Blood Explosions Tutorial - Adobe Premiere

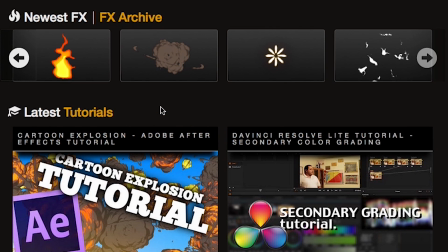Hey guys, Dylan Cuesta here for FootageCrate.com. A lot of really cool stuff has been added to the site over the last few weeks, like multi-point muzzle flashes and cartoon action effects.
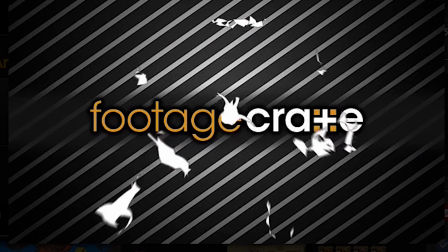There's also been a few motion graphics to give your titles an extra kick. Today I'm going to show you how to use these balloon pop assets in a way that might not be immediately apparent.
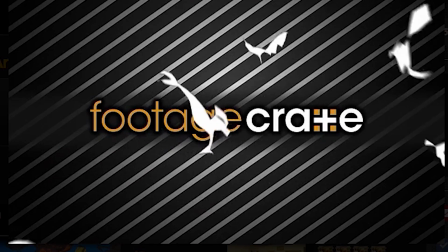When properly tweaked, these bad boys will give a three-dimensional edge to an explosion, specifically, a blood-splosion.
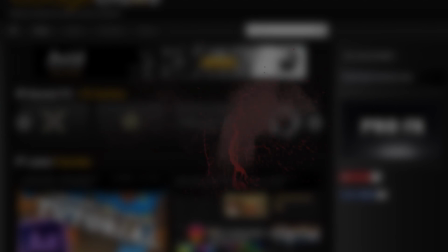This effect can be pulled off with three different elements: a primary blood burst, a splatter, and a balloon pop asset of your choice. For this one, I'm going to use number 1. I recommend using one of the bloody messy impacts for the main burst of blood, since those have dust clouds that give things a little more extra grit, and the older effect blood explosion makes for a good wall splatter.
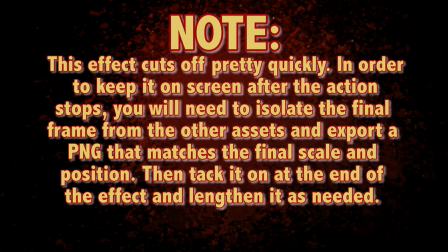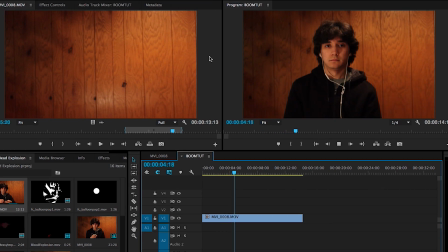So we'll start from the ground up with our footage. Yeah, I'm a goof. A little too late to change that though, isn't it?
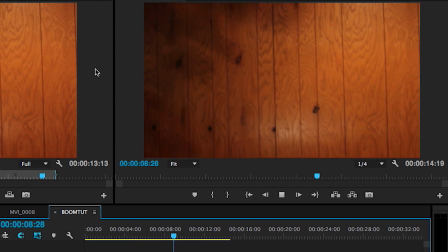Before doing any of the effects work, you want to make sure you've got proper coverage.
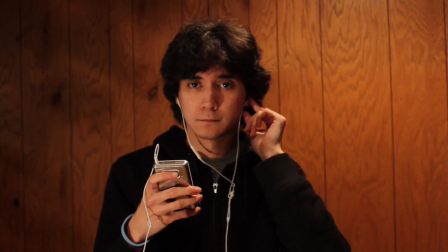Namely, you'll want one take, completely still, with sections that have your talent on screen and a sizable chunk without them on screen.
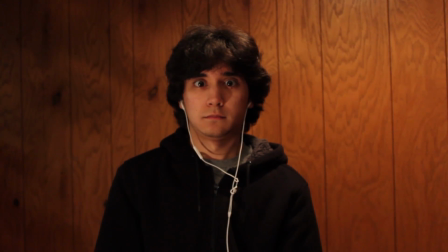You'll also want to be sure your actor performs some kind of motion that fits the effect, twitches, convulsions, etc. This will sell your effect further and give you a better idea of when to start doing the effects work.
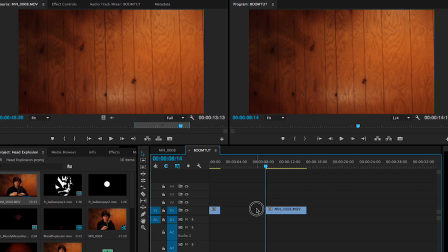So we'll cut at this moment of action and trim out the footage of the actor leaving the screen. Now I'm there, now I'm not.
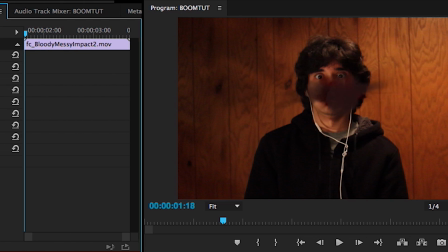Now let's bring on the gore. First we'll add our main burst of blood and make it man-sized, relatively speaking.
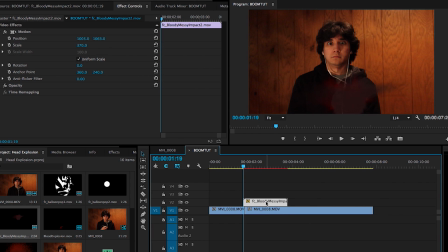We'll then drag it down a bit so it starts from the core of the actor and raise it up 2 layers in the timeline so it stays in the front of the action. Now for that balloon pop. We'll start the clip a few frames after it's left its initial orb form, and wrap those shards around the actor so it looks like they're coming off the body.
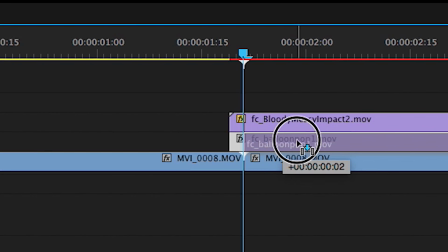I'm going to position the clip itself a frame or two after the main burst of blood kicks in, so we keep a subtle progression going.
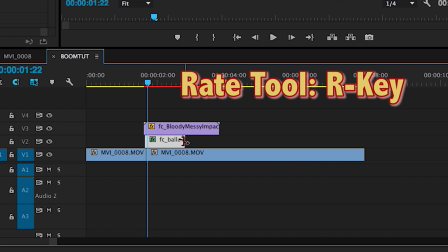I also recommend speeding up the rate to go along with the effect we're trying to pull off. Then we'll go into our effects and pull out color replace.
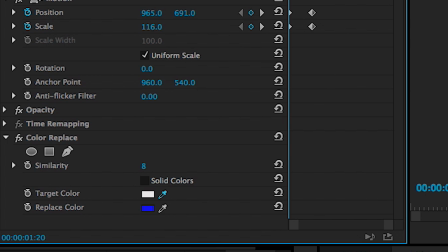Select the white in the pop and choose a bloody red.
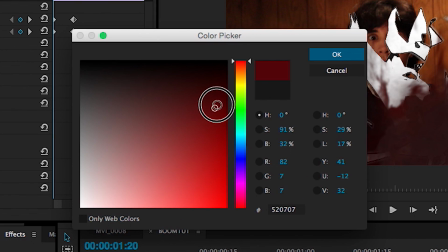We'll want to get something close to the blood in the other effects, dark enough to avoid looking cartoony, but light enough to distinguish between the layers of blood and to retain the overall redness.
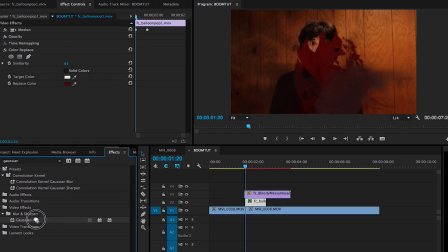Be sure to raise the similarity value until the white outlines disappear. The last ingredient is to apply a blur to soften the edges and to give the illusion of fast movement.
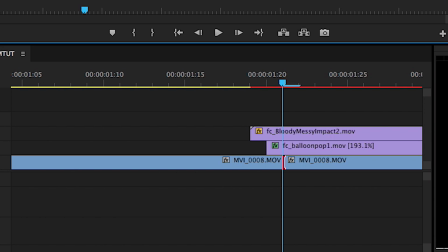Then to smoothen everything we've got so far, I'm going to create a brief fade between our base shots.
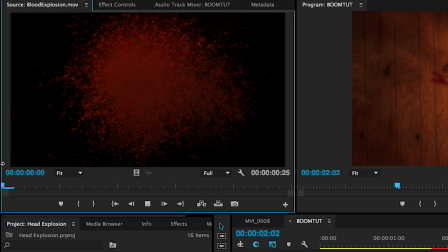2 or 3 frames will do it, just to make my exit a touch less jarring. Now that the foreground parts are done, all we need is a background element to fit it all into the environment. So I'll take our blood explosion and find an optimal moment to start the effect.
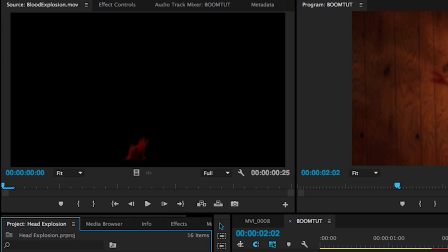I want to imply that the blood is spraying out almost instantaneously, so we'll trim out the first part where the blood flows up from the bottom.
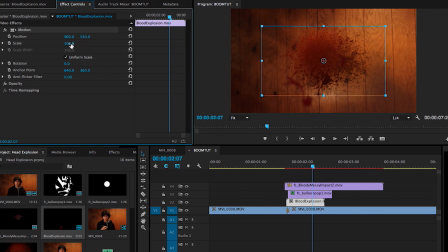Then we'll place it around where our fade kicks in. Jack up the size to your liking and you're finished with the blood explosion.
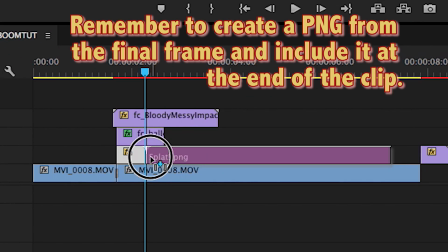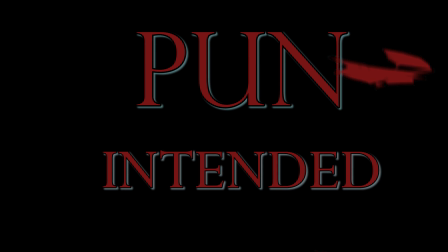Now to make it all pop a bit more, pun intended, I'm going to nest the effect shot so I can manipulate everything simultaneously.
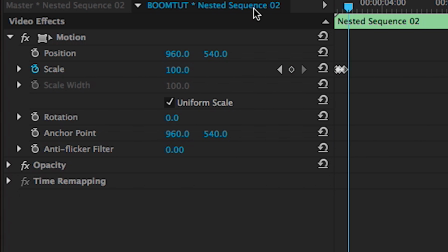I'll activate animation for the scale and rotation, zooming in then back out in less than a second.
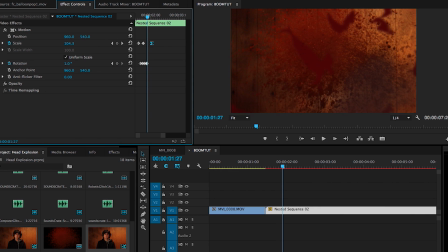I'll then rotate everything back and forth a few degrees every couple of frames, not unlike an earthquake, before making it level again.
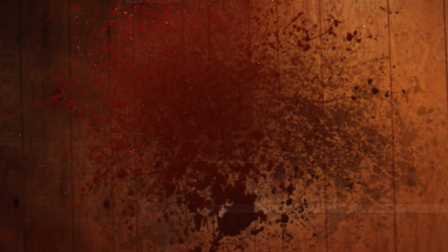And with that, we're finished. I hope you got an idea of where you can take these different effects with a little creativity.
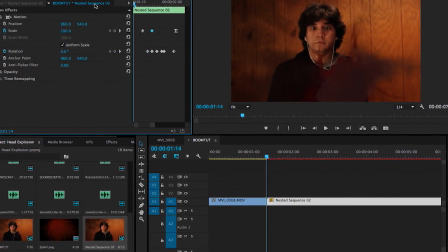It's as easy as looking at the balloon assets and asking yourself, how can I make this bloody? But that's by no means the end of it.
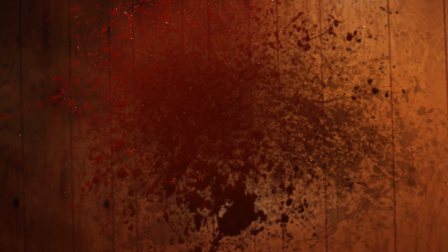You can also take it a step further and simply add an additional pop and change the color to black, so both clothes and flesh are part of the explosion,
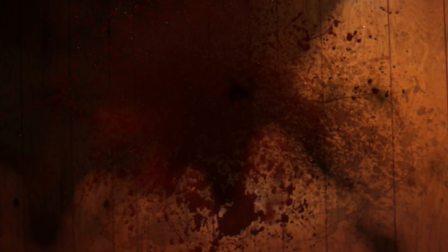as well as a POV blood hit to make it look like the camera is part of the fun. As I've stressed before,
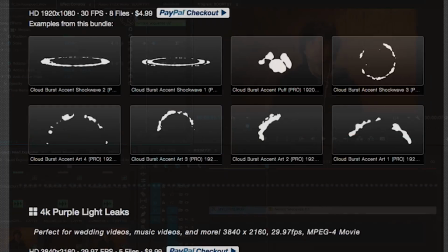experiment however you like and find new ways to use the effects. Be sure to check back regularly for new effects, sounds, and pro-quality packs.
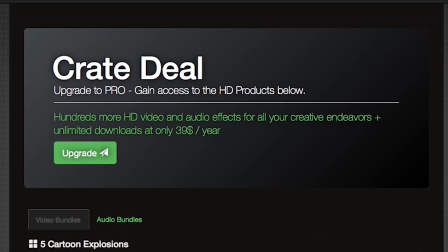Pro membership, which gives you unlimited access to everything and 1,000 downloads a day, is available for $39.99 a year.
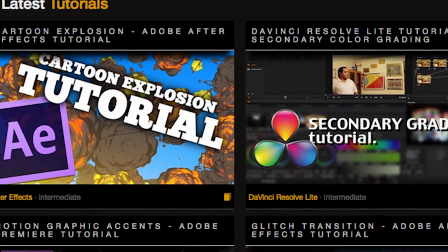Be sure to also check out our other tutorials for After Effects and DaVinci Resolve Lite. We're growing a good deal and are looking forward to bringing you guys more tools to make your projects shine.
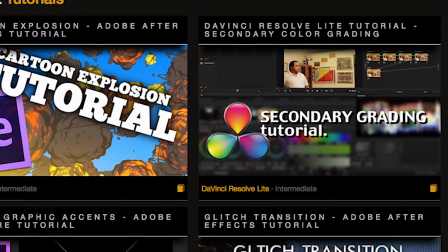That's all for today. Till next time, peace.